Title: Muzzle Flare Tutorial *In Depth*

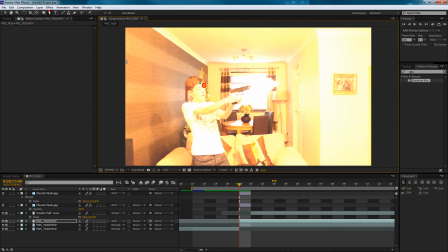What you're doing is you're just adding a like there's light coming from the muzzle flare. So go get the mask tool and just create a mask right around the bits that would have a glow on it.
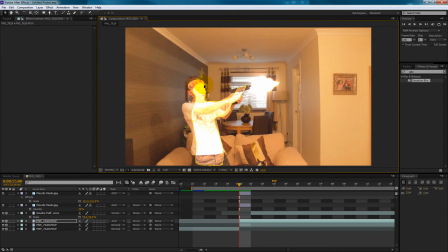Then you can obviously change the position of your points, and and how you get the pen tool is just go up to where it says pen tool or press G, which I normally do, and then just start making some shapes.
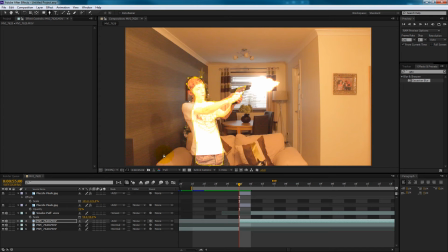So you can make one on the back wall here because there'd be some light there.
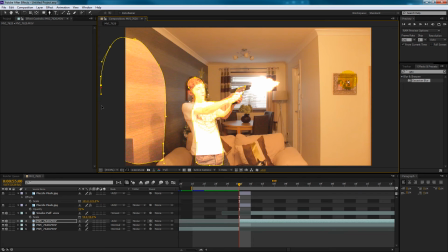There'd be some on the sofa over the cat.
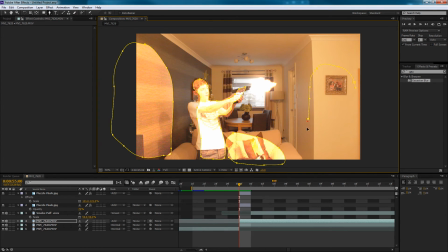And then some on this wall next to the family photo from 2 years ago, 2.5 years ago. And then what to do is press V or whatever, just go back to the arrow tool and just start tweaking your shapes if need be.
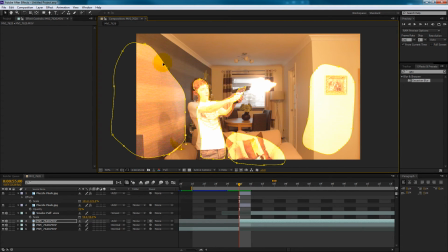I needed to do this because I do my mask pretty quick and then just need to tweak them.
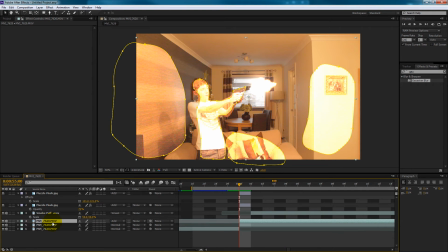So now that if right, to edit these mask layers or these glow layers or environmental layers, double click M on your keyboard, M, and then just start tweaking the layers.
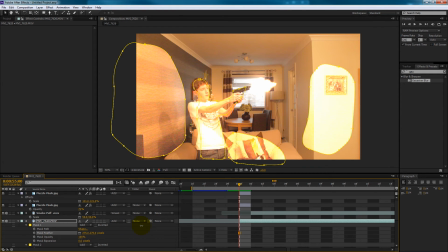As you can see here, I'm tweaking the mask layer on my body because that's mask 1, the first mask I made. You don't want to go too OTT with the feathering, but just make sure it doesn't go onto the back of the image or over spills, and just make it look right to fit your scene.
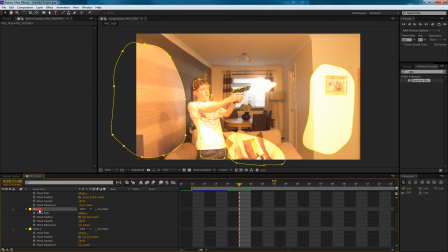So the feather and expansion really helps to do this. Feathering makes it kind of not so harsh edged, and expansion brings in the mask and grows the mask.
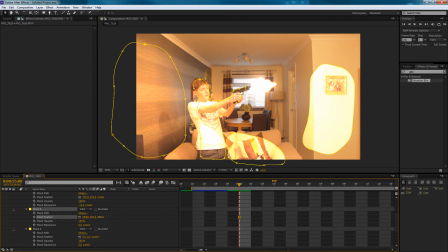So negative number pulls it, shrinks it, and then vice versa. And you want it to make the wall mask really, really feathered, a lot, because it's not going to be harsh on a wall. It's going to be really, how can I put this?
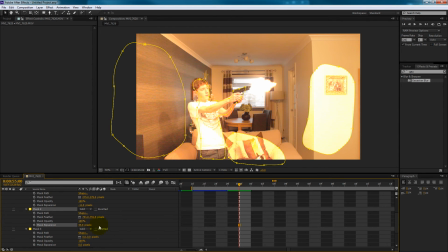It's not going to be detailed at all. So you want to really blow it out. Also the one on the sofa, but not as much. And you don't want to make it as bright, I don't think. And it's pretty much the same for the other wall.
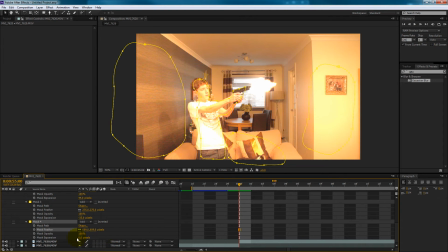It's because this wall's kind of lighter, you might want to make it a little bit darker than the other wall, and just so it's not blowing it out completely. Now you can see the glow on and off, just to prove that something has changed.
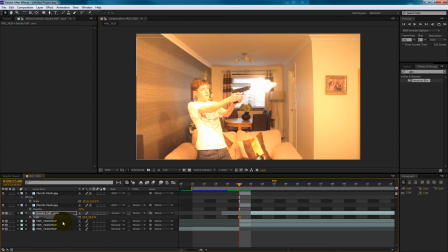Now what you do, just close that down so it's not really making a big mess for you. And now you'll see, because we split the clip, that it just goes sort of, looks like it's on just now and it's on permanently.
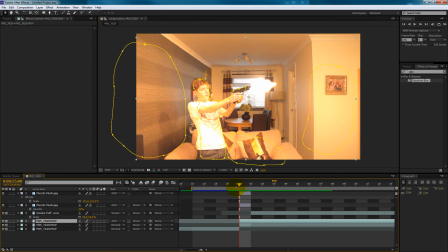But don't worry, it's because we split the clip that there's like nothing behind it, like see? But sometimes you won't need to split the clip. The reason it split the clip, remember, is because we've made it look like the recoil's a bit harder. But if we didn't do that, it would stay on all the time. So what you want to do is press T in a second, I think.
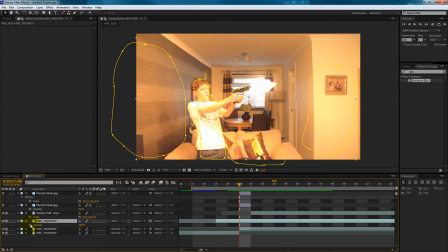Yeah, press T and then click the little stopwatch. This is going to make your keyframes editable. What you would do is go one keyframe behind, or one frame behind, and then lower the opacity right to 0, all the way down.
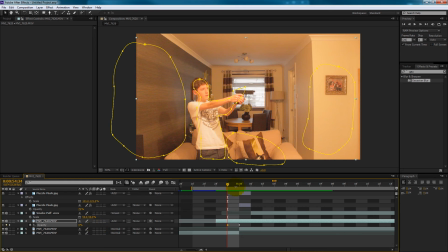So then when we go one frame forward, it glows there.